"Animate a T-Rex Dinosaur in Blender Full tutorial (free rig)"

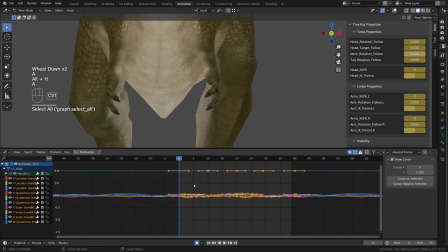[69:44]
My hand motion is done, so I will unhide all the channels, select all the curve, copy at them. Then on the other hand, I will just reset what I did. I will key all the channels on frame 0 and get rid of all the other keys. And then I will press Ctrl Shift V to paste mirrored.
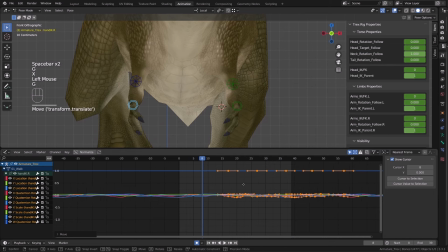[70:03]
And then I will offset all the keys by 20 frames and then offset them back by a couple of frames.
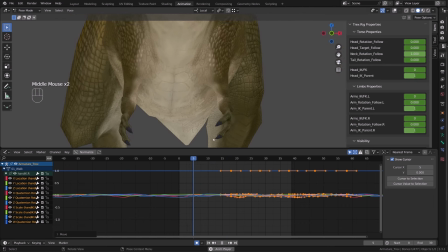[70:09]
Assuming that the motion is okay, to even break further the twinning,
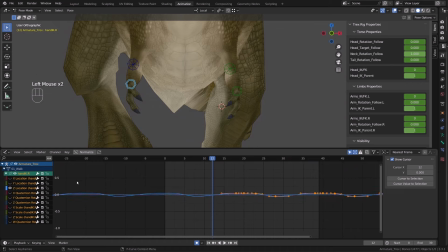[70:14]
you can take a couple of transform channels and slightly offset the curve along the y-axis.
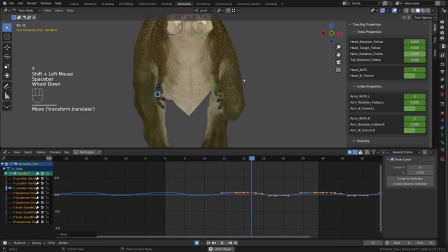[70:21]
So here, for example, I'm moving the Z location curve slightly upper than the opposite arm, and it will break the symmetry in the character.
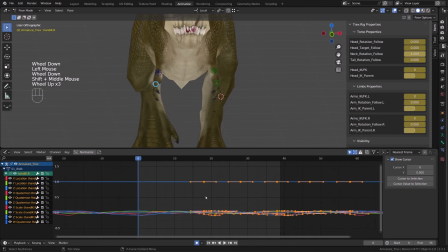[70:29]
From there, you can clean your animation curve. So I will duplicate all the keys, move them back by 40 frames, then key all the controllers on frame 0, switch to 3,
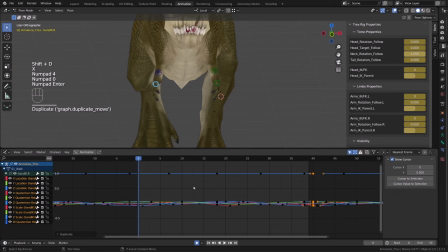[70:42]
duplicate those keys on frame 40, and get rid of any keys before and after frame 0 and frame 40.
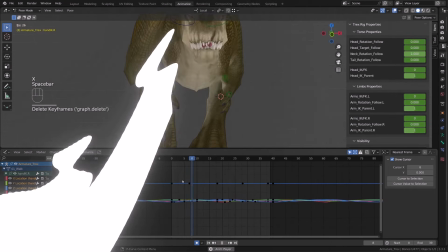[70:49]
We haven't done that on the tail, so don't forget to do it on the tail. I will repeat the process with the fingers, so I will start with the left hand.
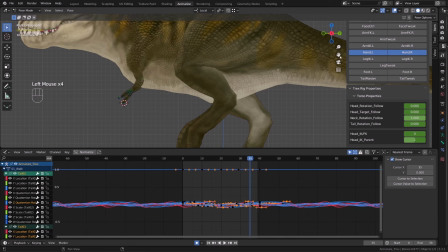[70:58]
You don't need to be super accurate. Again, it's just about creating a follow-through animation.
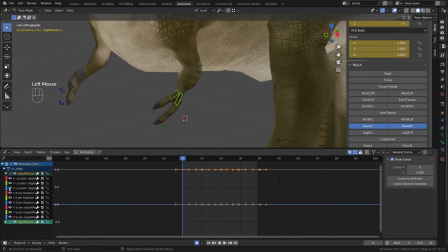[71:04]
So I will start with the X rotation of the palm bone or the main finger bones.
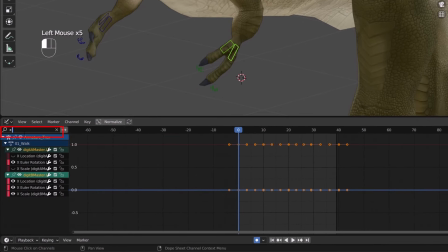[71:10]
Instead of hiding the transform channel I don't want, I will simply type in the transform channel I want to work with.
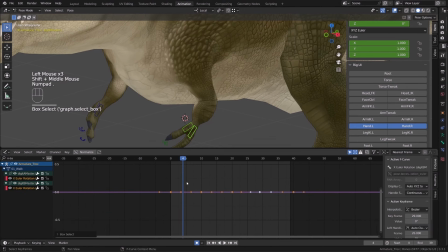[71:16]
And then basically I will just edit both curve at the same time just to save a bit of time.
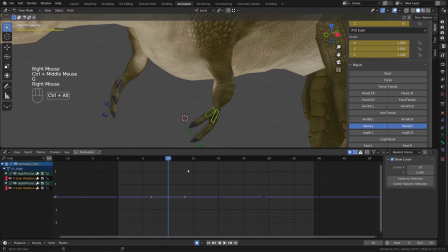[71:22]
Then it's up to you. You can slightly modify one of the two curves again to break the twinning in the fingers.
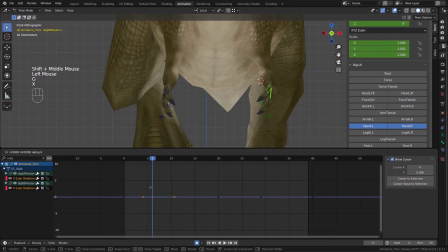[71:29]
So here you realize how much time it takes to add those extra details. There are other methods to do it. Maybe use a bit of physics simulations or stuff like that.
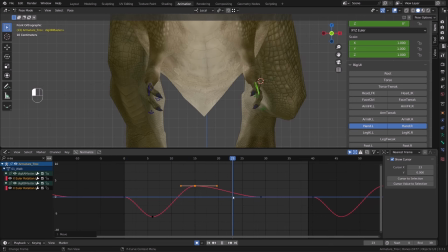[71:41]
But basically here you don't need to be super accurate. What you do want is not to go into transformation or hand pose that are not natural,
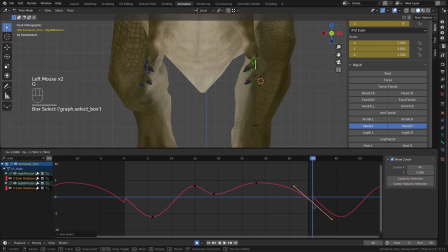[71:51]
for example, overextending the fingers or over curling them. So here, basically, I'm counter animating the end pose. I'm creating an overlapping motion. We did that like so many times in this animation.
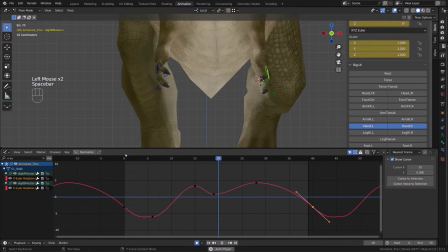[72:06]
And then I will repeat the process with the curled controllers for the fingers.
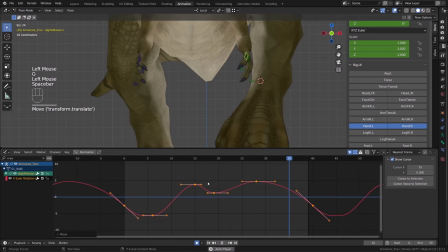[72:11]
For me, it's always better to separate the root motion of a chain, for example, the fingers or the tail. The root of the tail should move differently from the next joint,
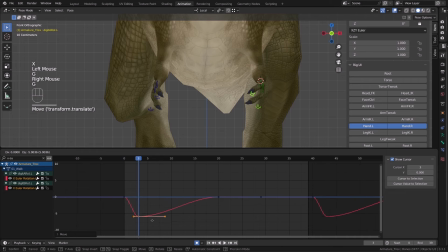[72:25]
but then you can use a controller for the next joint that move them all at once.
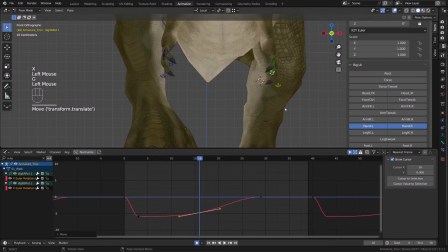[72:31]
So this is what I'm doing right here. I just animated the root of the finger,
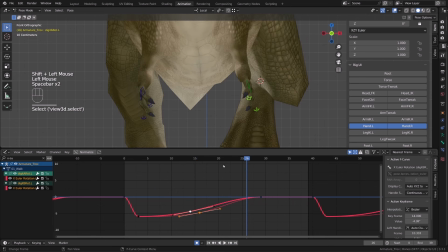[72:36]
and now I'm creating an overlapping motion of the next joint on the fingers based on this motion.
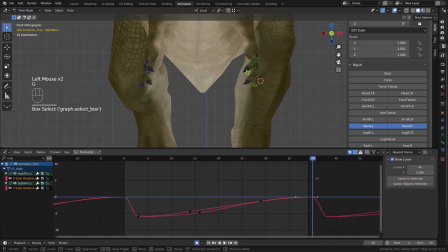[72:44]
It's a good time to create the bounce effect we talked about just before by,
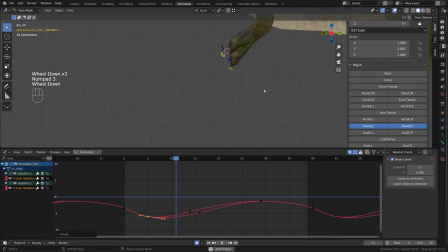[72:50]
you know, modifying the curve and not making it too smooth. It will bring texture to your animation.
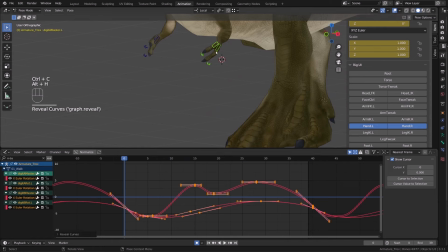[72:57]
So I just sped up a bit the video because it will take so much time, but you can feel it, I guess, even in this time lapse.
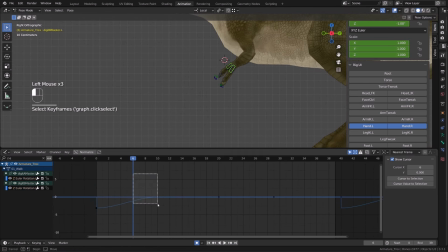[73:04]
And once I was done with that, I got back to the palm bone and rotated them along the Z axis, but a very subtle rotation. The next joint, if you take your fingers as a reference,
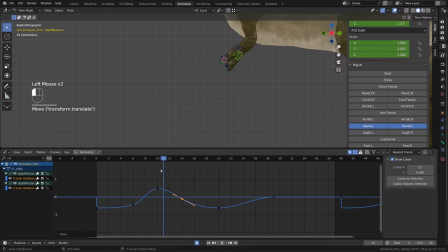[73:17]
the root of your finger can rotate almost around all the axes, but the next joint can only rotate around one axis.
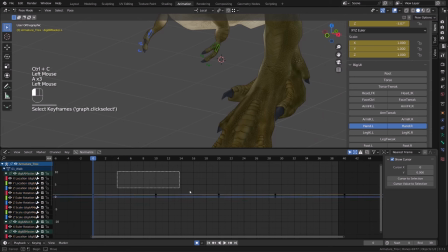[73:26]
So you don't need to then propagate this overlapping motion onto the next controller, basically.
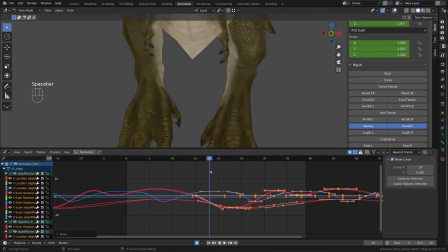[73:34]
Once you're done, just copy and paste the mirrored action onto the other fingers, and don't forget to offset them in time a little bit. That was definitely a lot of work for those little details.
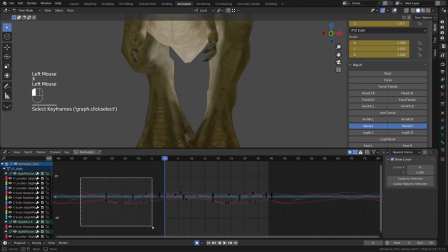[73:47]
Now we will add even more details by using different tweaker bones, using the pull target.
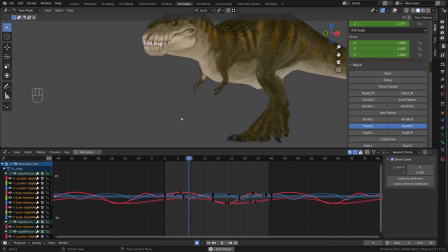[73:54]
We will bring the fleshiness of this big body. So I'm sure you will love this part.
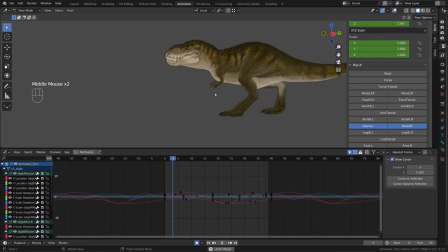[74:00]
We will start to bring some motion in the muscle of our character. the flesh, the fat, whatever you want to call it. And it's actually pretty simple to achieve.
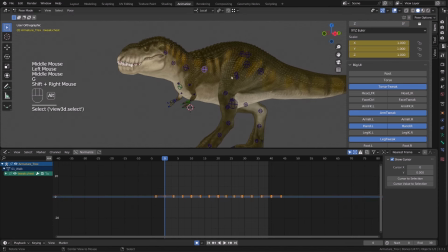[74:12]
You just want to bring a bit of bounciness and noise to the different tweakers controller. And we will start that with Bob's biggest muscle, the thigh muscle. So we'll be using those tweaker controllers. We'll use a very simple curve shape of bouncing or spring motion
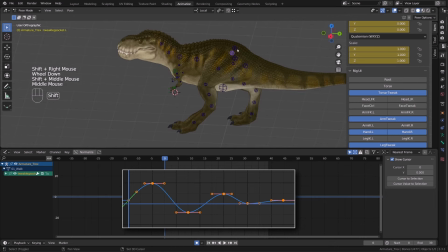[74:29]
to drive the up and down motion and the twisting of those tweaker controllers. So while I'm isolating the proper transform channel, have a look to this curve. You start from zero, you reach a high value, and then you have some dampening happening.
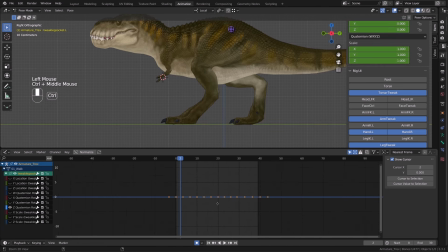[74:45]
So basically, it's just a sinusoid that loses length over time.
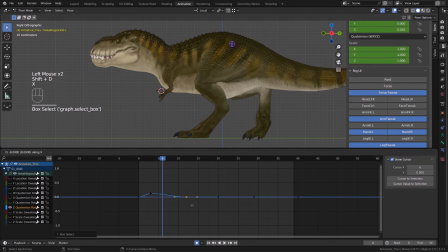[74:50]
So with the first controller selected, this is the shape I will be creating for the Z quaternion rotation. It will create some twisting motion on the flesh. So it doesn't show that much from this angle.
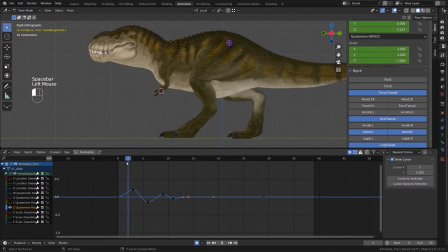[75:03]
It shows way more from the front view. So then I will scale down the curve so that the amplitude of the motion is way smaller. Once I'm done with the left leg, I will copy and paste the same motion onto the other leg.
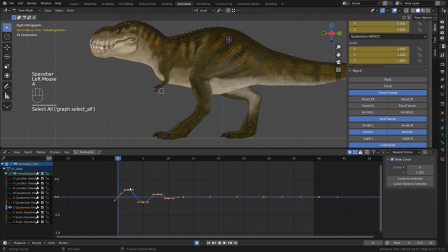[75:18]
But since this motion is driven by the impact of the leg, I will offset it by 20 frames. So I will just copy the few keys I have created, select the other controller, directly go to frame 20, get rid of the keys that I don't want, and press Ctrl+Shift+V to paste mirror.
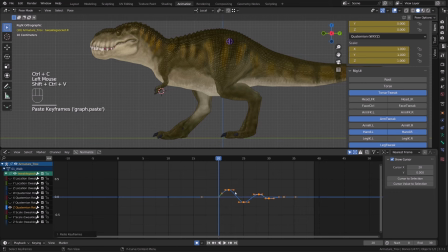[75:37]
Then I will switch to the Z location channel, the up and down of that muscle,
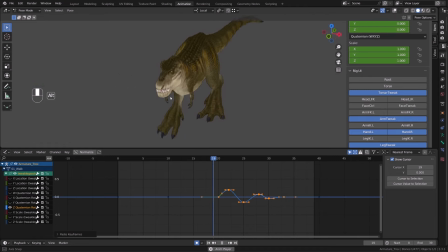[75:43]
that controller basically, because it's there to control the base of the femoral bone. But who cares? We are using digital bone to move a digital flesh, so we don't care if what's inside is not accurate.
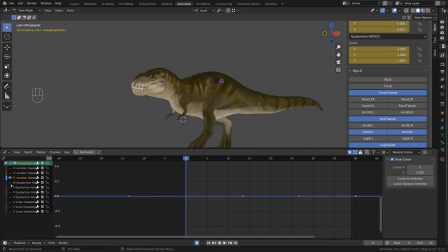[75:59]
What you want is to have a good visual result. So from there, I will take my Z quaternion curve, I will copy those keys, and then I will switch to the Z location curve, and I will paste them.
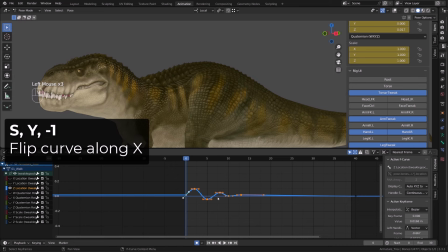[76:13]
Now I have this spring motion, but the problem is that the bone is raising after the impact while it should be going down. So I will simply flip the curve. I will make sure that I'm using the 2D cursor as a pivot point, and I will press S to scale,
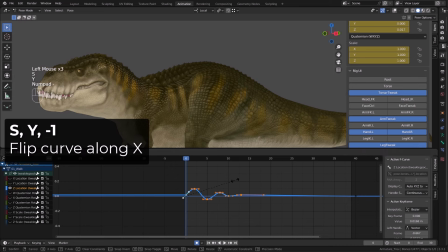[76:29]
Y and -1 to mirror the curve along the X axis.
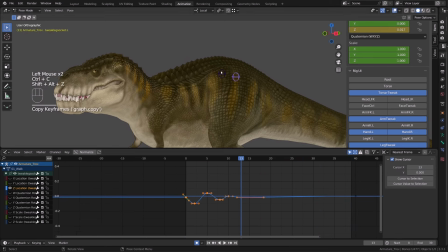[76:34]
Now I can copy those keys onto the other bone, but on frame 20. I will then make some cleaning because I have some offset on my curve.
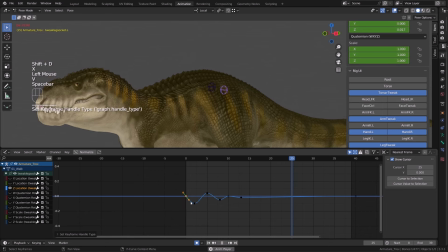[76:43]
And look how nice it now feels. The world feels way heavier and fleshy.
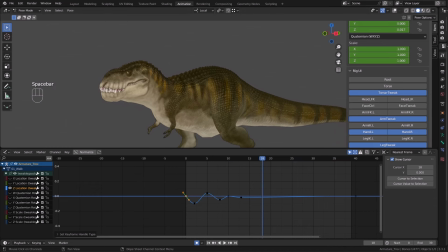[76:49]
Well, now we will simply pick this curve and paste it a bit everywhere on our character.
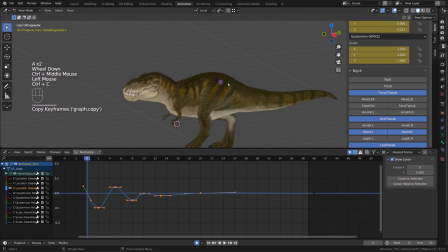[76:54]
So I will just speed up a bit the video because this is exactly what I will do. I just copy the current curve shape. I will choose the next controller, in this case the shoulder controller. I will try to find which channel makes the up and down motion,
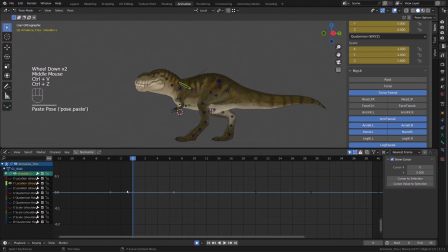[77:11]
in this case the Y channel, and I will simply paste the curve. Then, depending on the kind of control channel you're using, Euler rotation, location, or quaternion rotation,
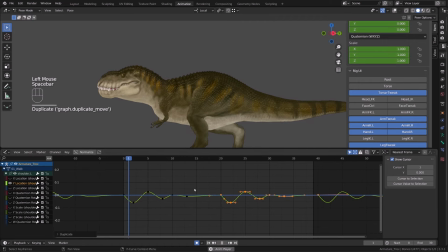[77:25]
the range of values might differ if it's in degrees or in radian, for example. So once you've paced your curve, what you have to do is scale it down or scale it up, basically increase the range of motion to see a result.
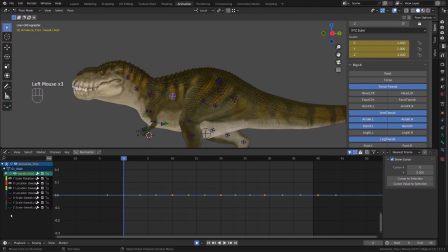[77:42]
Here, for example, I want the up and down on this spine tweaker, but if I push it too far, the top of the back will also move and it won't look natural. I just want a super subtle shaking, so I will scale it down a lot.